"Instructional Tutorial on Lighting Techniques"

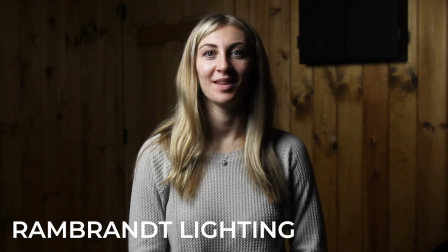4:03 This is a very dramatic,
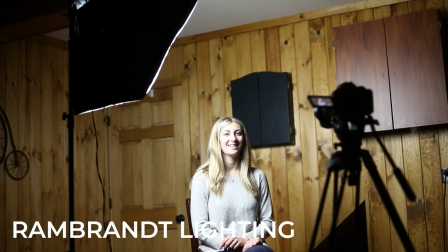4:05 masculine type of lighting, and it's accomplished by doing the loop lighting technique and just moving it over and a little bit higher. It creates the loop lighting going through the cheek and connecting to the right side cheek shadow there, and that creates the triangle underneath the eye.
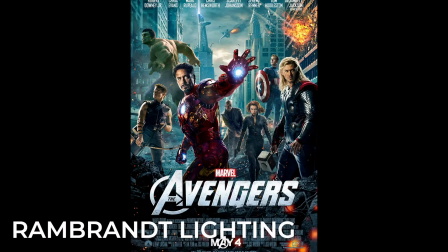4:22 This is used a lot in Hollywood with a lot of masculine actors. It makes it look very powerful. And this is something if you're going for a very dramatic piece, this is something that you would probably want to use.
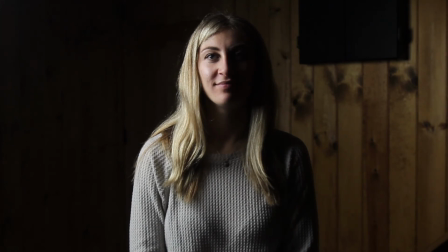4:35 This last technique that I'm going to show out of these 5 one lighting techniques is called split lighting, and it does pretty much what the name entails.
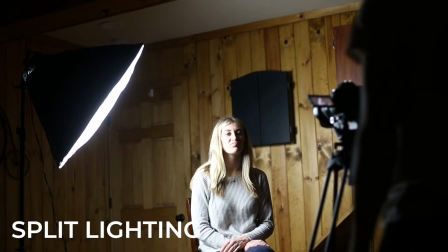4:42 It splits the subject in half. So you can see I have my light all the way over, approximately 90 degrees from the subject from my camera, and it has light on her left side and completely dark on her right side.
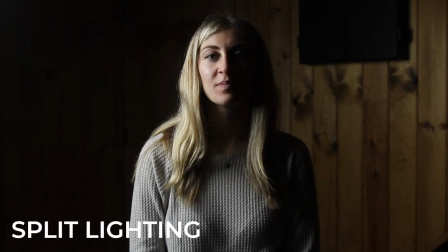4:53 This is very, very dramatic. It's used in very limited situations since you have no detail on the right side of the subject. So this is very easy lighting technique, and one that can be very effective if you're going for a very dramatic piece.
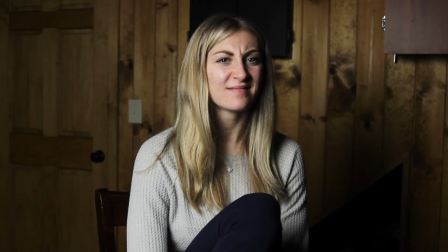5:10 After you have lit your subject the way you wanted to, there is another way to make your piece look more or less dramatic, and that has to do with what side you are shooting your subject on.
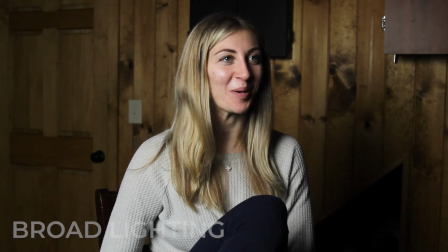5:19 And this is called broad or short lighting. Broad lighting is when you shoot on the same side as your brightest source of light.
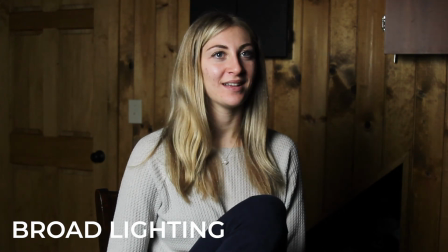5:26 So you can see it right here. I am shooting on the broad side, which is where my main light source is, and you can see most of the detail in my subject while keeping it a little dramatic because the other half is dark.
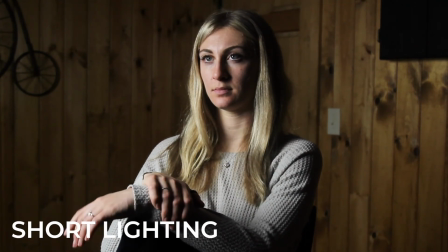5:36 But now when I flip it, this is called short lighting, and now I'm shooting on the dark side of my subject. This usually gives a more dramatic look, and you'll see this a lot in movies and TV shows.
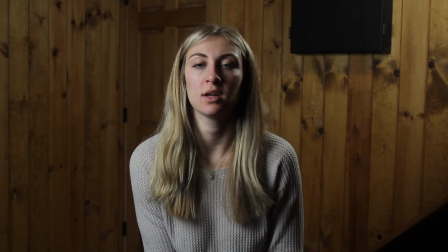5:48 The last thing I'm going to share with you is something called backlighting, and this can be accomplished with one light if you have a natural light source around you.
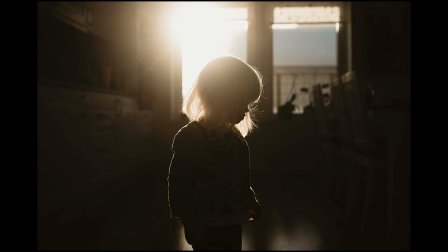5:55 This could be the sun, a window, a door frame. Those are a few things that you can use as a backlight if you don't have the luxury of having 2 lights.
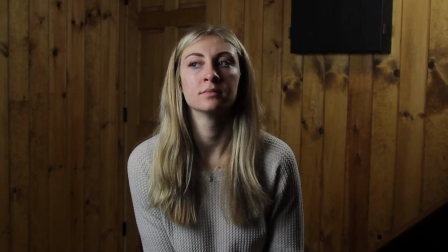6:02 I am using 2 lights here since I don't have a window near me, and I place it on the right side so you can see on her back shoulder I'm having a nice halo light around her, and this helps separate the subject from the background and helps you draw your audience into the subject a little bit more.